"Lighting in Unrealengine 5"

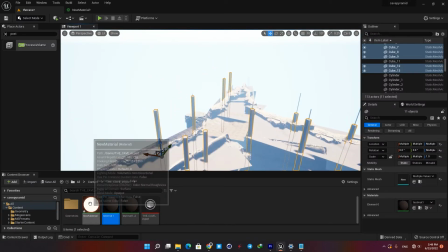272s
I'm going to assign my light materials to these columns to get some light in our cave.
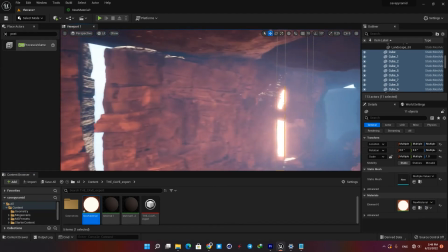277s
Now as you can see these columns function as our artificial lights. Now let's go to our camera view and see what we have got so far.
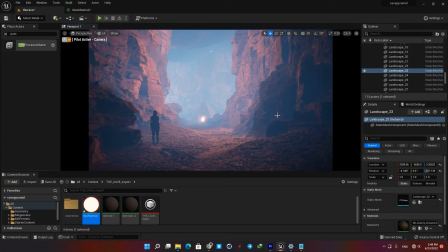288s
Alright, it's already looking pretty good but of course there is more room for improvement. Let's see how our lighting actors are contributing to the final image. The directional light is playing the role of a sun. If you remember by holding CTRL and L, we could control its direction.
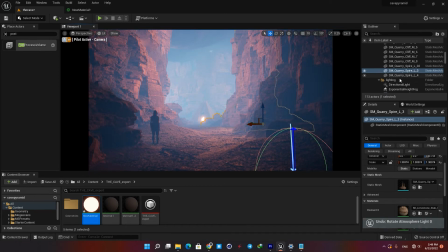308s
In its detail tab, we can change its intensity to see how it's affecting the scene.
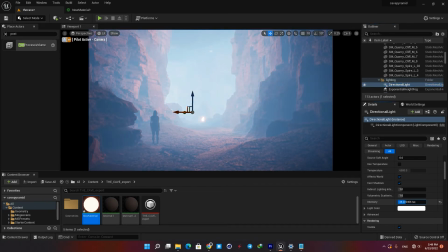314s
For example, bumping up the intensity value gives us a very heavy fog and a mysterious looking scene.
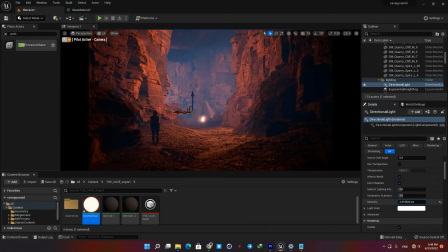320s
And bumping it down creates a lighter fog and a warmer look.
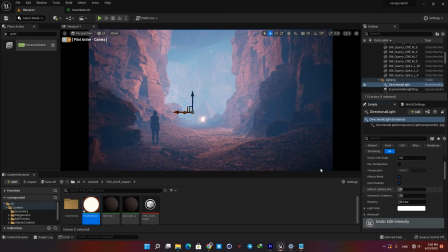326s
The exponential height fog also has some very interesting features you can play with. For example, you can change its density or its color to achieve the result you want.
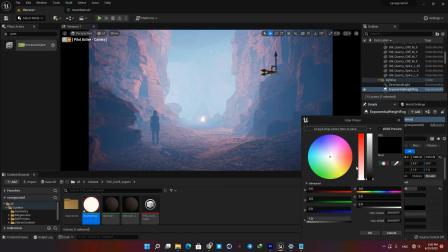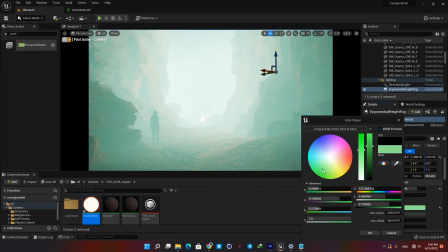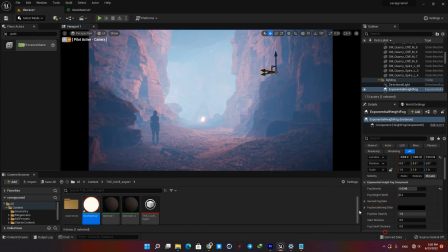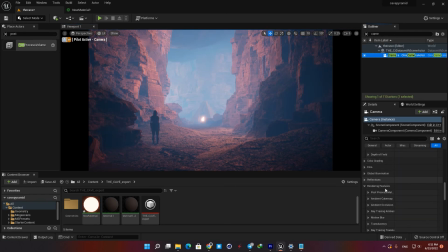352s
Our final step is tweaking some camera settings. It's nothing complicated. I just added some thin grain in my camera and added a little vignette effect.
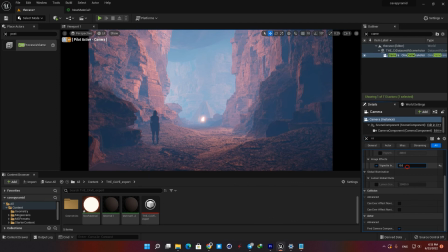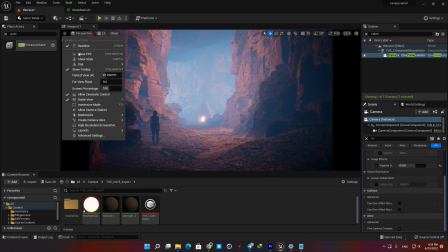372s
That's it, I'm happy with the results, so let's take a high-res screenshot and finish the project.
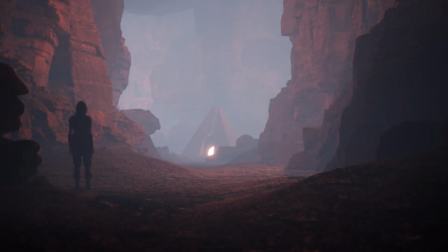380s
I hope you like this video and if you find this tutorial useful, don't forget to like, comment and subscribe to the channel. Thanks for watching, see you next time.